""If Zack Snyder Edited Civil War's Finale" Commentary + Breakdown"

What's up, guys? Dev Warrior here. Welcome back to another video. Today, we're gonna go through my video of if Zack Snyder edited Captain America Civil War. I'm gonna be commentating on it and explaining some of the parts that may have not been so obvious. So if there's anything that you found kind of unclear about the video that you may have missed, or you're not a diehard Marvel fan like me, yeah, stick around. Anyways, without any further ado, let's get started.
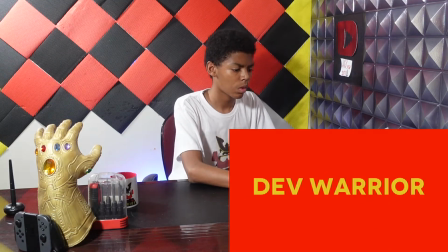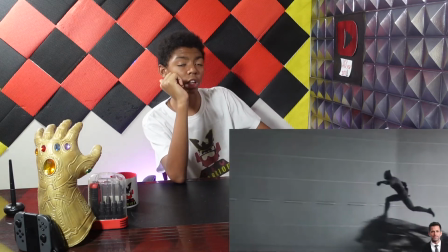So, you know, the aspect ratio changed.
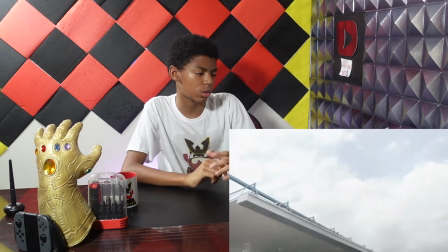So yeah, I changed the aspect ratio to make it like more Zack Snyder-y. I admit I probably should have changed like it to be two bars on the side to have it like a 4:3 aspect ratio, but I just didn't feel like doing that, so yeah.
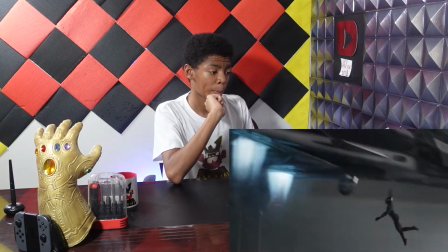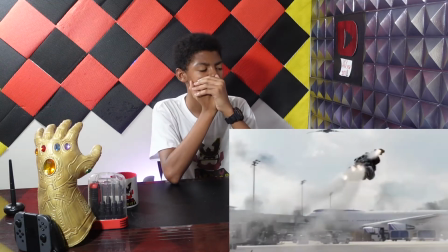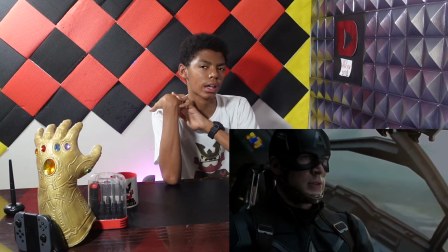So here there's a whole subplot of Black Widow like switching sides. I just got rid of that. Okay, color grading changed, as you can see.
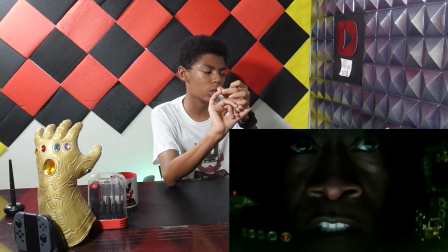Because, you know, Zack Snyder does like more of a bluish color grade. I actually did do like a color match thing, so it's exactly the same color grading as it's supposed to be.
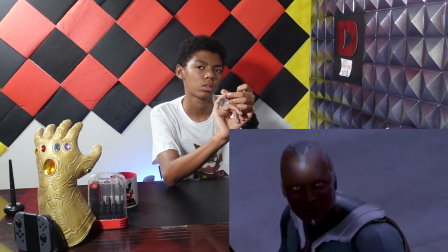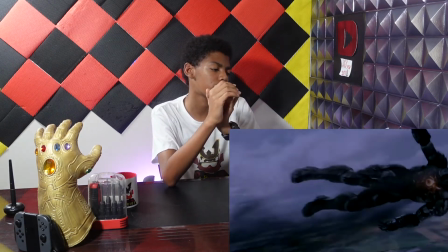I probably should have edited that scene better, but it's not a big deal. Beautiful eye.
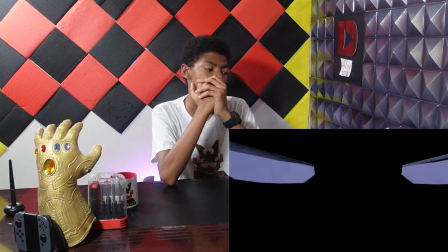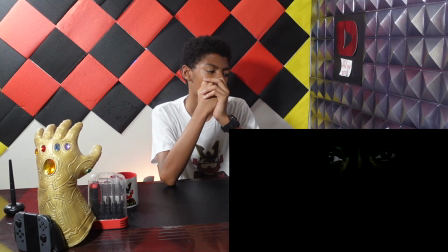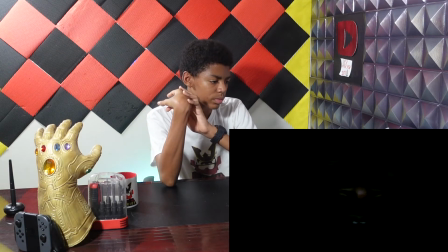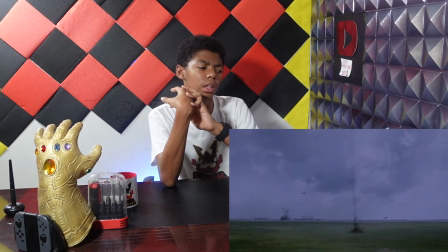I think Yuri said like I'm flying a stick or something like that. I just got rid of that to make it more emotional sounding.
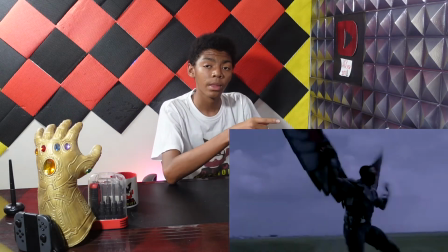Okay, so he actually said something here, but I drowned it out with the music to make it sound.
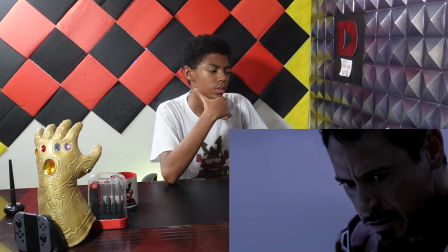I thought it sounded better, more emotional and stuff. And see, everything's drowned out, and he shoots him.
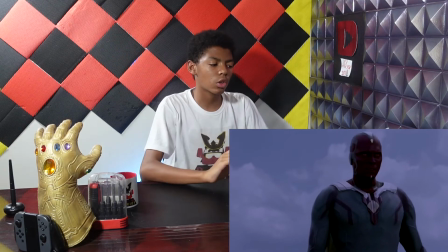See, Iron Man shoots Falcon, and you'll notice that like he just falls,
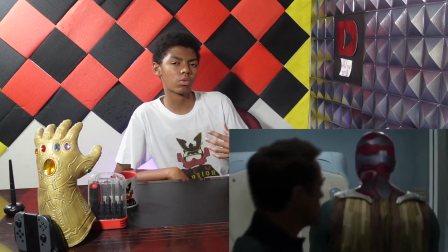and you don't have to see him hit the floor, though. That's because in the original cut, like, he falls in a weird way.
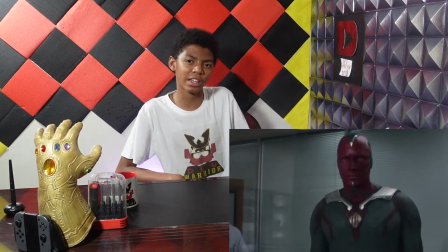Like, in he falls in like a ragdoll, and he falls really funny. And I think, like, when I saw it, I thought it was really funny when he fell.
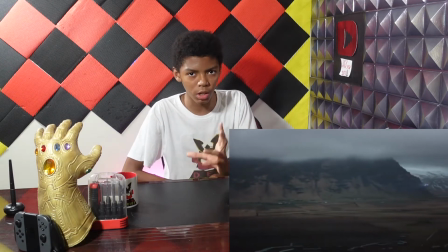So I got rid of that to make it, you know, more serious and stuff.
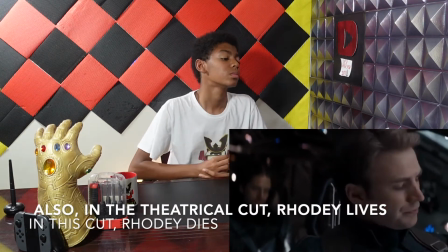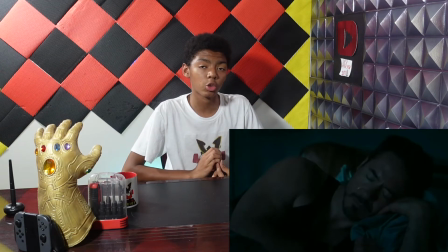So, originally, this whole thing was, like, a 12-minute video, but I had to put it into parts because
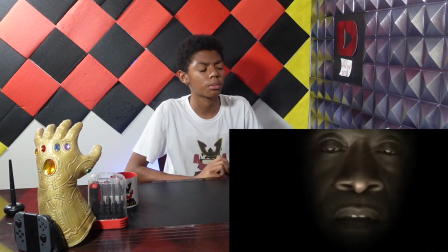I got copyrighted and stuff, but hopefully I shouldn't have to put this video into parts.
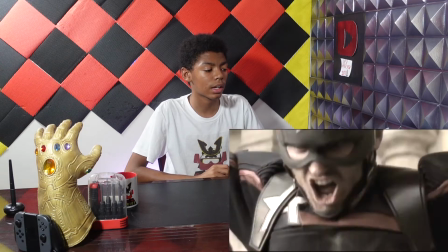So yeah, this scene where he's like having nightmares is from Iron Man 3,
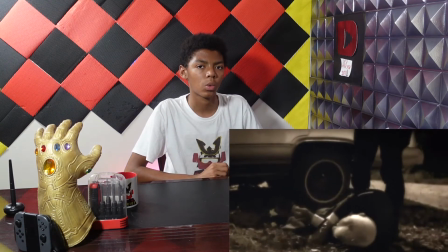but it's based off of the scene in Batman vs Superman where he has like nightmares about Superman turning evil.
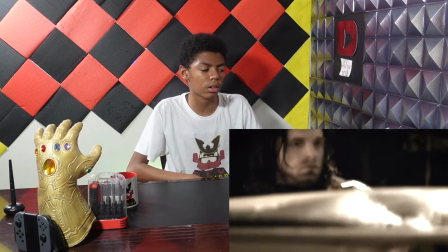So as you can see, he has these nightmares that of like Bucky Barnes being bad,
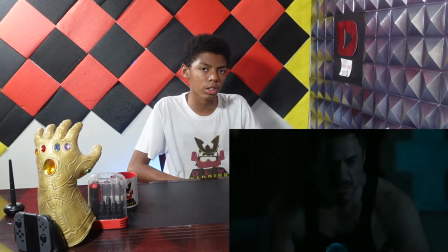and then also nightmares of Captain America turning evil, which is basically supposed to inspire him to go and fight them.
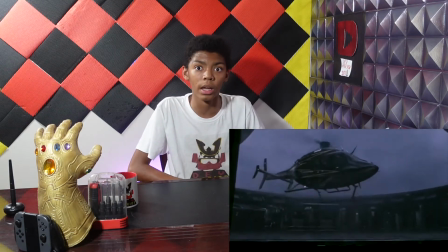Because now he just realized he's having a vision like, oh my gosh, Bucky killed my parents.
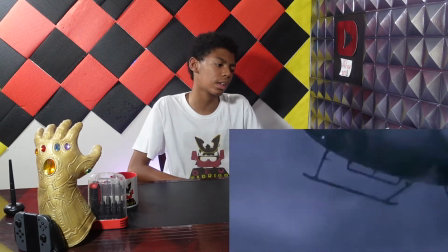So instead of him watching it on a TV, he actually just has a vision of it.
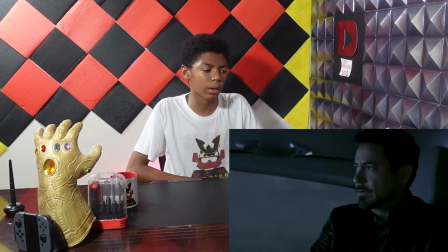And yeah, that scene of Captain America killing somebody, that wasn't even like Steve Rogers, that was
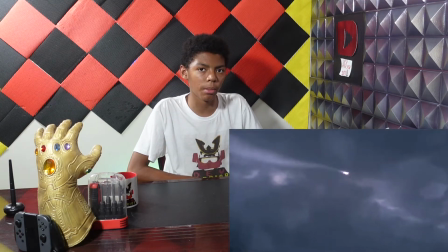John Walker. So it's like he's having premonitions, but they're like out of context.
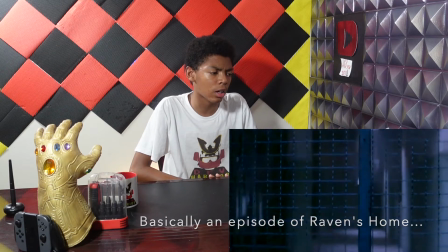Oh, this scene, I did a little bit of, like, I cut out, like, 5 minutes of the whole fight in here.
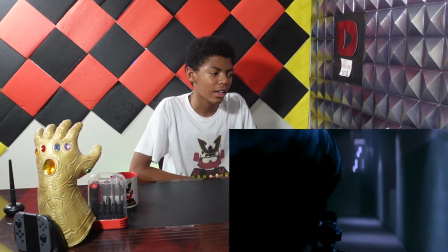And
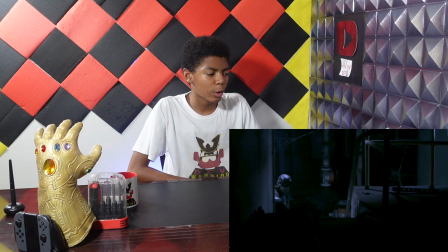it added a bit of a little creative spark into it, and it made it more dramatic and more action-packed.
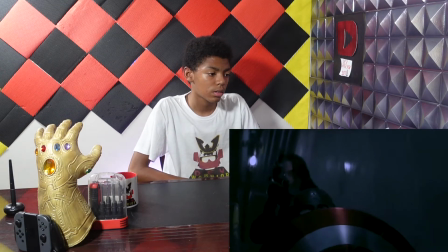So here in this scene, oh yeah, Batman theme right there.
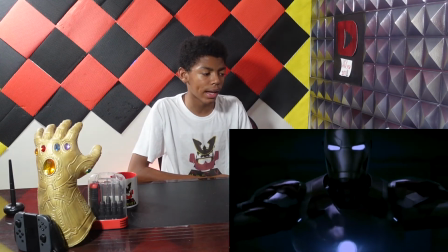So in this scene, Iron Man comes in and is like, alright guys, I'm sorry, I made a mistake, I'll be your friend now.
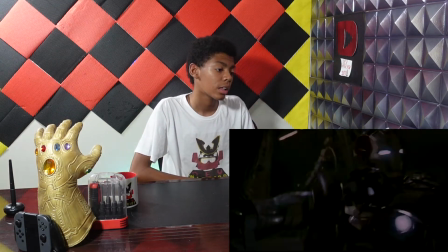But instead I'm just like, let's just go straight to fighting. No talking, just fighting, which is a very Zack Snyder thing, I think.
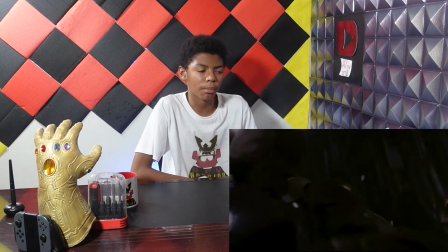Cause like, even Batman vs Superman, Batman just wasn't even listening, he just kept fighting.
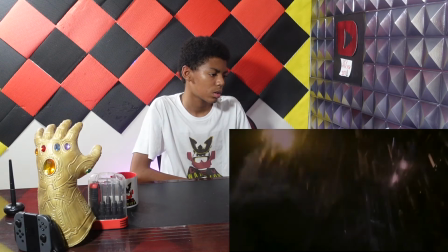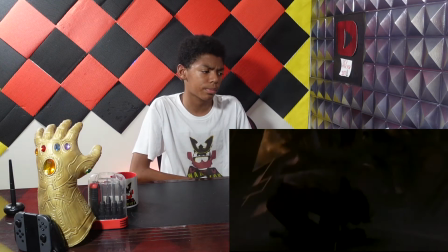That's the Man of Steel theme, but played like in a very sad way.
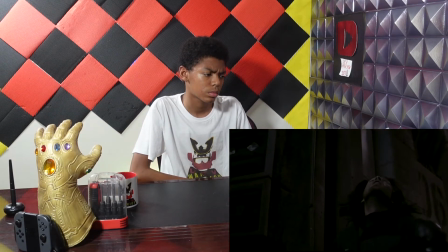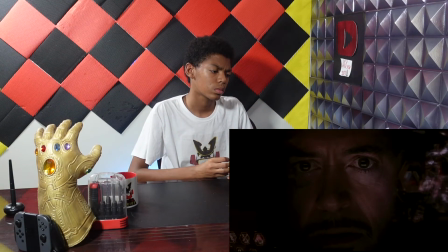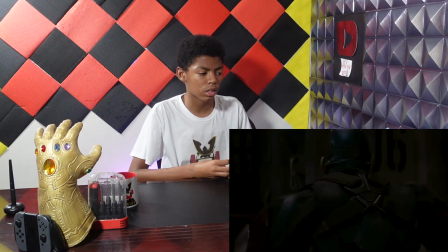Yeah, so here Iron Man says like move, and then he just is like move, get out of the way. But instead I got that out of there and just had him say nothing. And though, even though I cut a lot of parts in the scene, it kind of like make it still works.
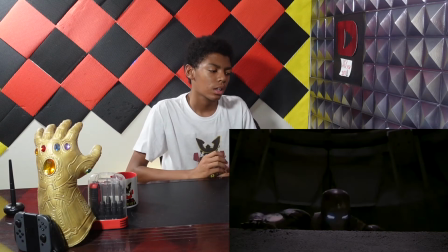I think even though I cut a lot of parts, like you wouldn't really notice if this was your first time.
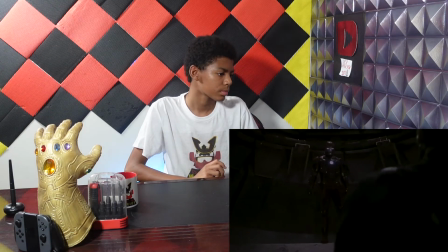But yeah, Batman theme again too, because he's like bad, he's evil and stuff.
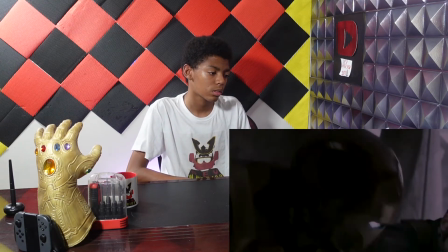He killed my mom.
So then they're fighting. So a lot of this stuff I kind of left alone in this fight because it was good. But I put Beautiful Lie in some parts of it. See?
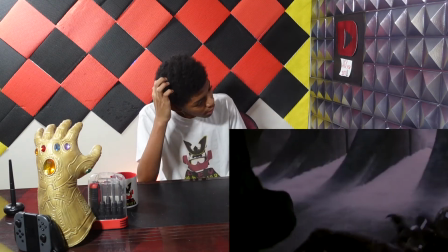If you pay attention, you can actually hear it, but it comes in louder.
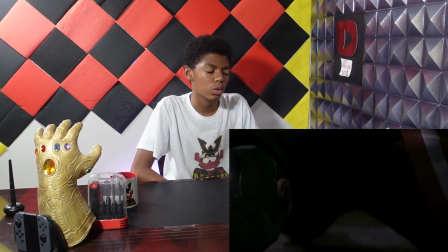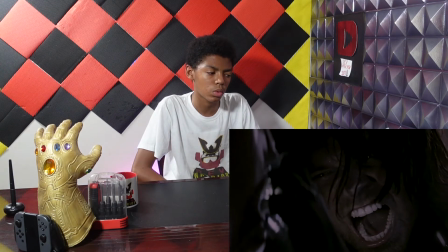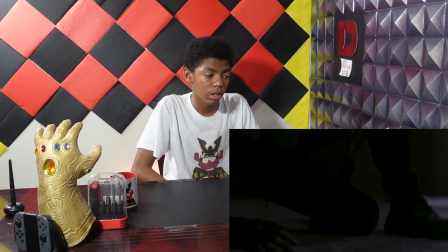Again, he's actually screaming here, but I drowned out his screaming with music.
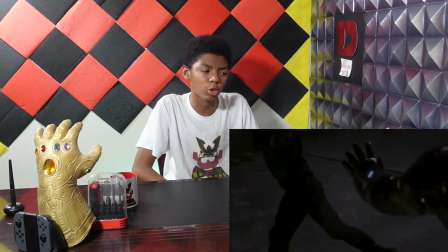And I don't like that. I think that makes everything more dramatic when you drown out the screaming with music.
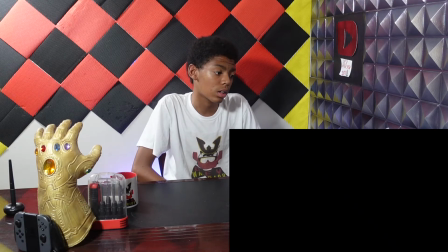This scene was dope. That was like, I couldn't take that out. And also notice how there was like a lot of slow-mo in here.
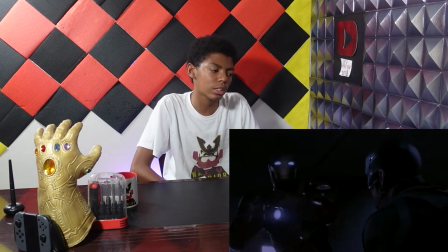Yo, this scene made this music that I used made Iron Man seem like a threat.
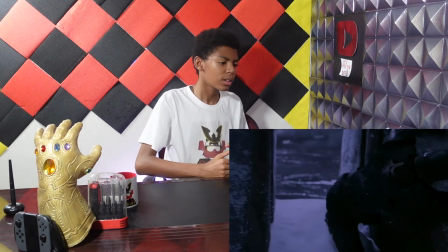Like, dude, this is Do You Bleed?
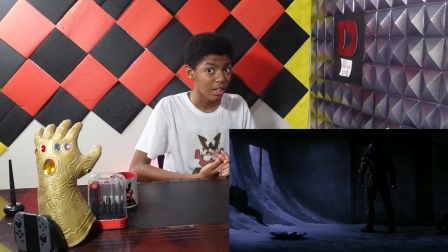Final warning.
That's threatening, man.
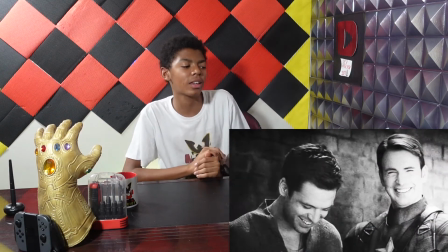So I did this, because it's supposed to be like the Martha scene, but with Bucky. Even though Bucky's still alive.
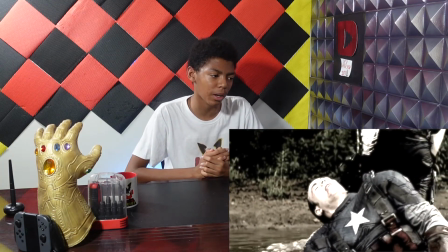I could have used Peggy, but I decided to use Bucky. Because it reminds him of what he's fighting for.
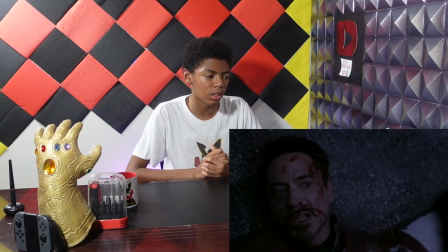And like, he remembers losing Bucky, and he doesn't want anybody else to lose Iron Man.
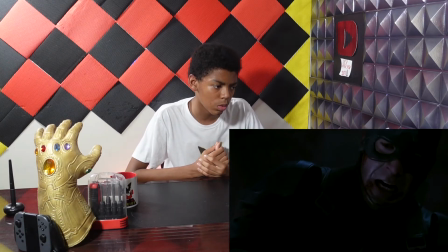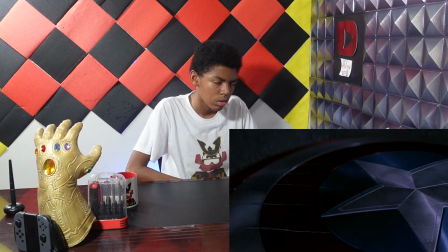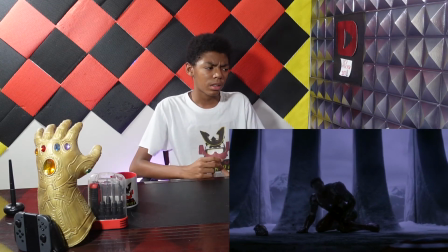And also, there's a scene where like Iron Man visited the prison, but again, it didn't make sense because of what I did here, so I kind of just cut that out.
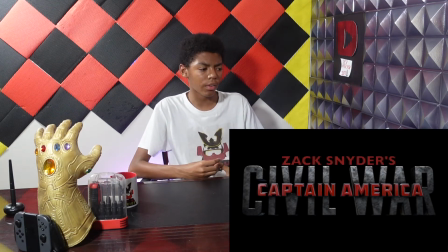I kind of got rid of all the happy scenes. Anyway, so yeah, that was my commentary on the Captain America Civil War edit. If there's any questions you had, anything I didn't explain that clearly or anything like that, let me know down in the comments below. But with that being said, like, share, subscribe, catch you in the next one. Peace.